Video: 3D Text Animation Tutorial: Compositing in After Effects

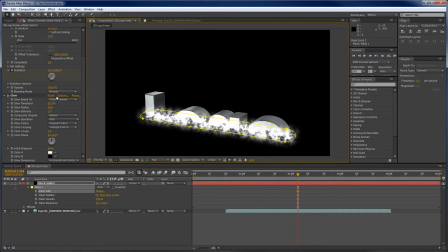We actually want to obscure that so it looks a little bit magical that this text is coming out of the area there. So maybe I want to boost the brightness a little bit here to kind of obscure that line even a little bit more, something like that.
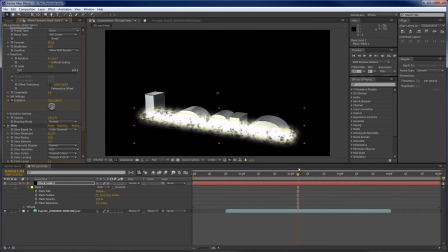So now we're going to have this snapping and crackling, and now that logo is going to come out of nowhere. So that actually looks pretty good right now. You know, we've created this this effect,
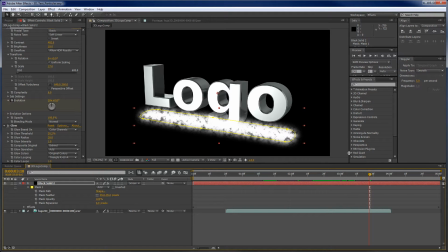and we've got the so we're obscuring the fact that this was just a simple slice in 3D.
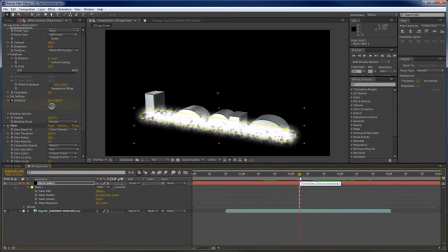And what I did in the previous example is I actually keyframed the points on the mask to start on the left and scale to the right,
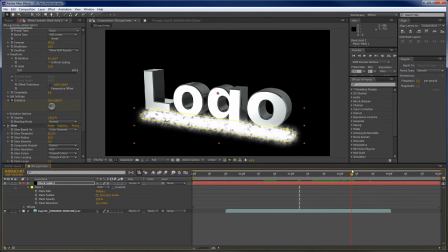and then as the logo word appeared, once we cleared the bottom of the L and the O, this would actually shrink and stick just under the G. So it kind of looked like it was following it. But that is something you can do later.
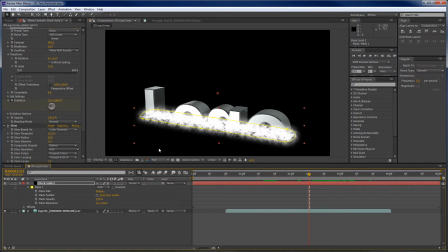So now what we want to do is take, there's kind of a disconnect here. We've got this very bright particle, plasma field, whatever we want to call it, and then we've got this text which doesn't really kind of reflect any of the lighting there.
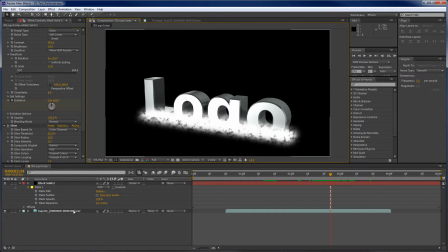So we just need to fake something to show that basically we've connected the two. So I'm going to do a little trick here. First of all, let's turn on time remapping for this layer, and we'll just drag that all the way over and drag that all the way over.
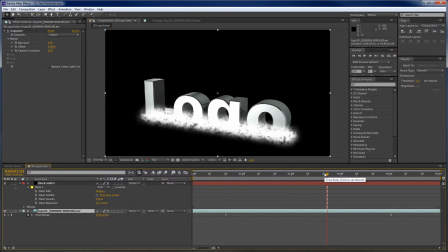So now we've got our logo taking up the full duration of the entire composition. And now I'll duplicate that layer, Control D, and I'm going to give this a new name.
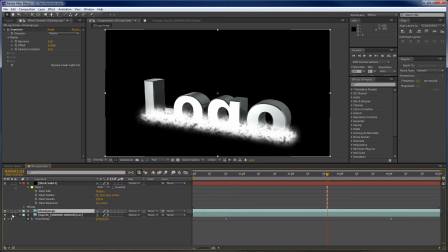I'm going to call this the glowing logo layer. And what we'll do is we'll take that same glow effect, maybe boost it up, make it more intense, definitely increase the radius.
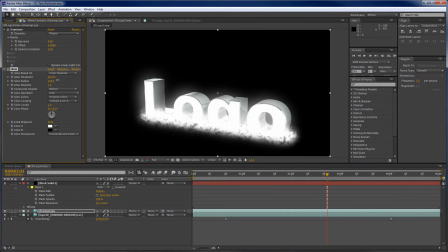So we've got this kind of overdone glow effect. Set the radius to 50. Intensity is there for 1. And so now we can see that there's a good correlation.
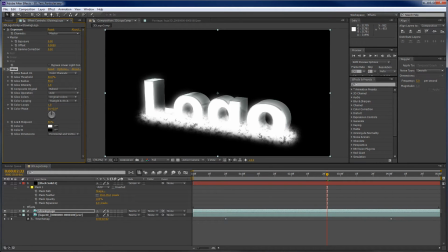There's a lot of glow effect that connects the logo with the plasma field.
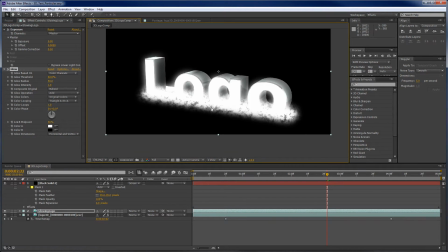So the trick here is, if I zoom out,
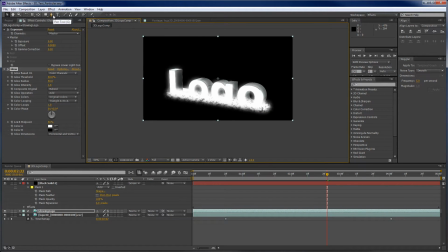just zoom out a little bit, and I'll draw a mask for this layer, and I'll close that mask. Oops.
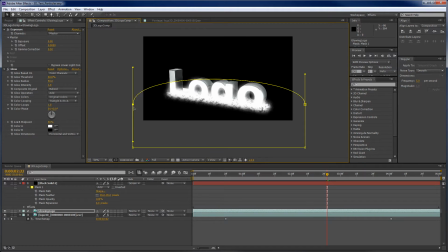And if I bring these down, you should be able to see the line that's created.
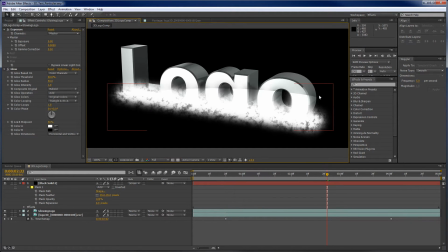There we go. So now we've got, here's the glowing layer, and here's the and above it is the layer that doesn't have the glow. So now if we take our glowing logo layer and we look at the mask,
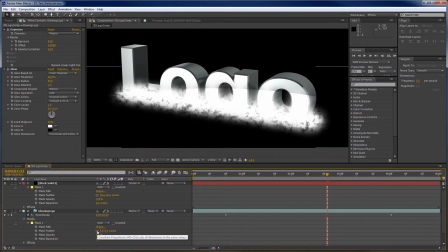and I start to feather that, we can just feather that in the vertical direction. So I can unconnect that, and we can kind of feather that, and you can see that that glow is going to fade over that line created in the mask.
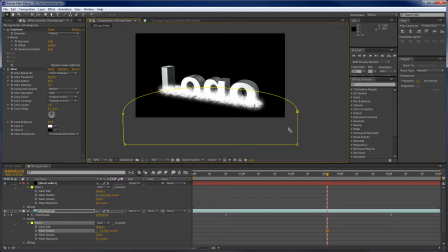So I'll do that for like an 80 pixel, and now we can go back and kind of play with the settings here, something like that, and I think that'll work.
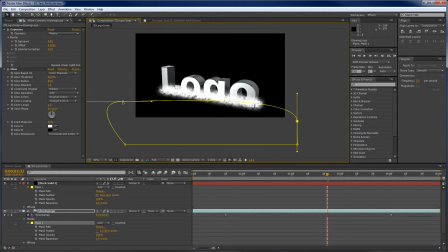If we need to, we can always change the mask layer to something like this if we want to make it much more linear. I'm not worried about anything but this line that's crossing the logo. So if that fits, then great. Okay, so now we have the text.
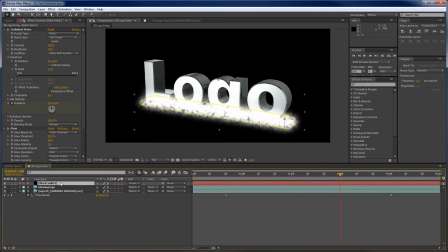We have a plasma field. Oh, I should probably label that. So we'll call that plasma field layer.